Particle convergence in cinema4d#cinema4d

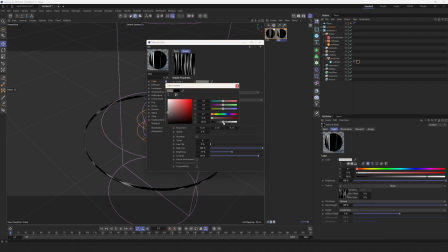Here, you can let it be random first. Different seeds are enough, so that the whole thing brighter.
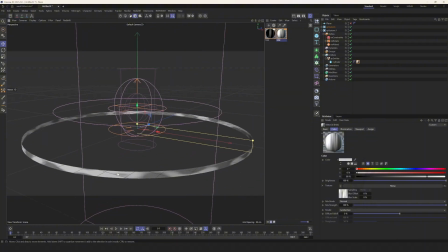There is no need to have some obvious black areas. The area that does not emit light. Okay, select the object. Select the cube, not the cylinder. Drag it over and change it. Change the name to confirm that it is the cube we selected.
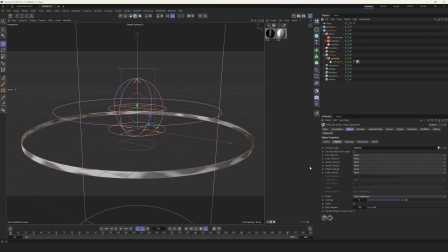Okay, let's drag the material over and take a look.
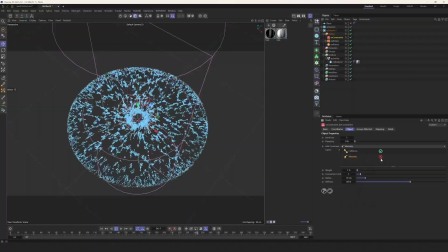Okay, this is the bottom part. For the bottom part like this, you cannot add this viscosity to make it have some. It's like a cushion on the bottom layer, so that some particles can always enter. And then match the top one.
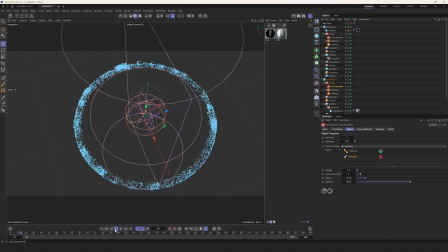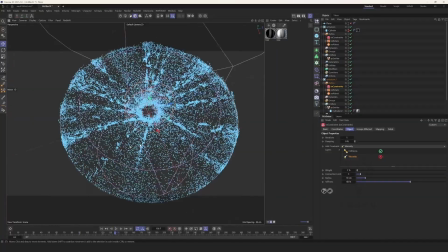This will create particles at the bottom, and there will be some stripes on top, which are constantly rotating inward. Make it bigger.
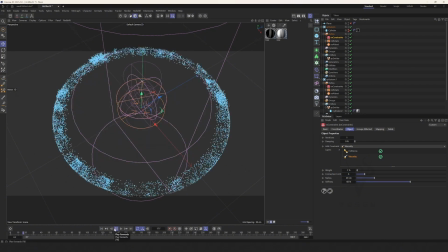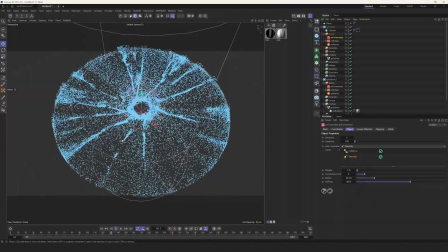This will add some details.
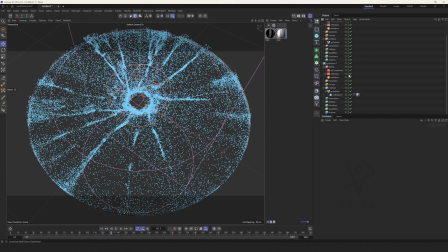One layer is made of this strip. On the other layer, we can make the overall environment particles.
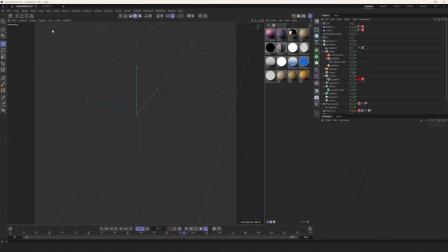Okay, this is the animation part for today. Let's go back and look at the rendering. There are also two collision bodies here. It's actually quite simple.
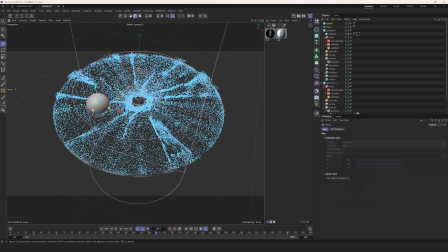For example, we put a ball here, or some other models, and right-click,
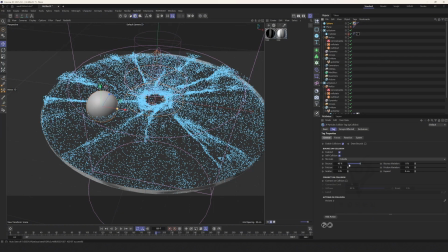and add a collision body here, and label. Shrink it a little, and reduce the elasticity here. Play. You can see that it now has this blocking effect.
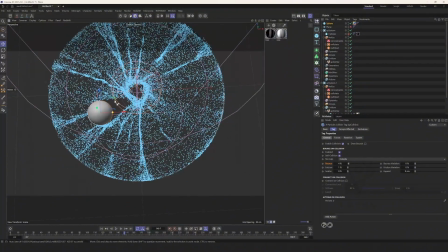You can copy a few, mainly to increase the interest of the overall picture.
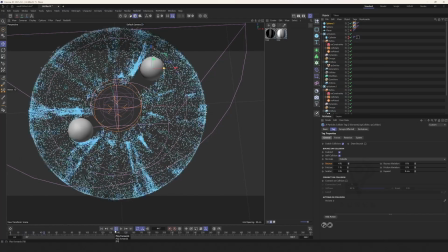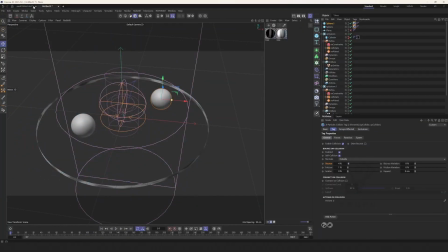Okay, this is the animation part. Let's look at the rendering.
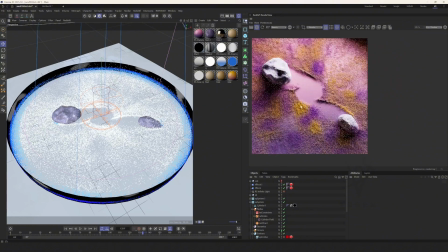Here, we use a slightly colored render.
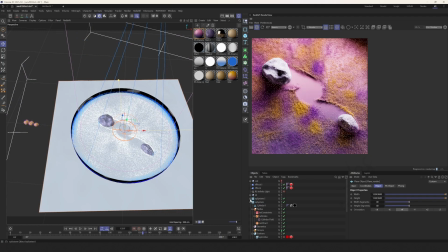Okay. First, turn off the others. Let's look at the main scene.
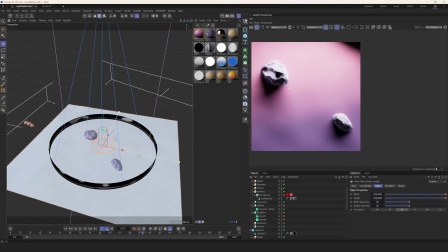This is a kind of.
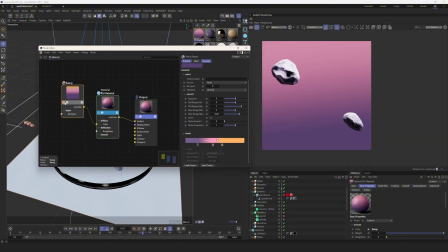There is a gradient from yellow to purple. And then the color is connected to it.
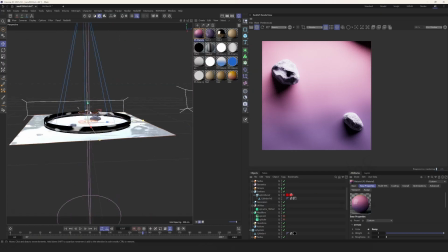Nothing else has been changed. It's just a plane.
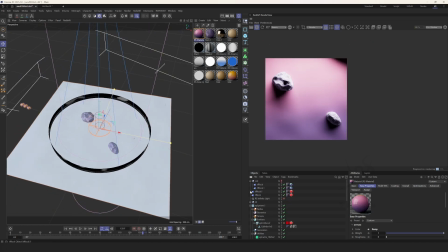There are also two lights used. One is the main light source directly in front.
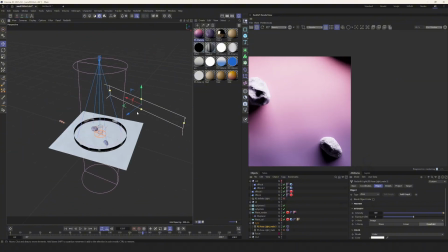It's a bit blocked here. You can move it back a little.
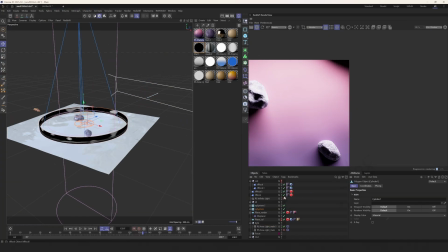It should be the ring speaker. Just hide it.
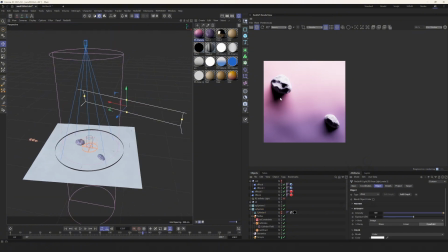There is a relatively long light in front. As the main light, here is actually a.
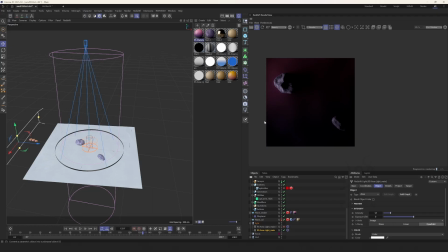After lighting up here, this part here is darker. It's for lighting it up.
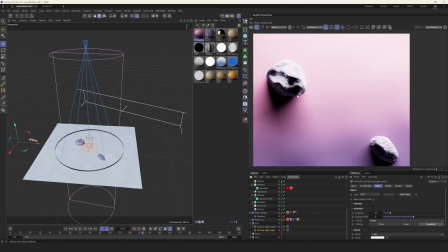You can see that the stones are relatively dark.
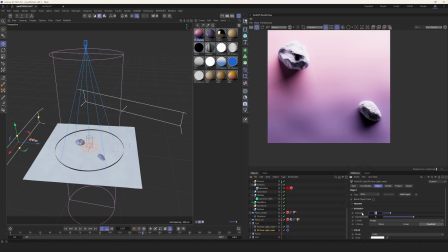This light is to illuminate it. You can make it darker. Just a little bit darker to see the texture here.
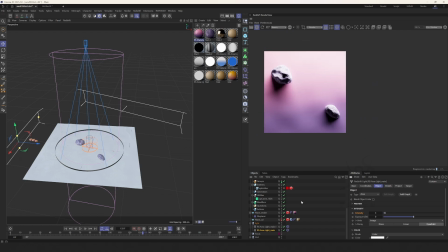It doesn't need to be particularly bright.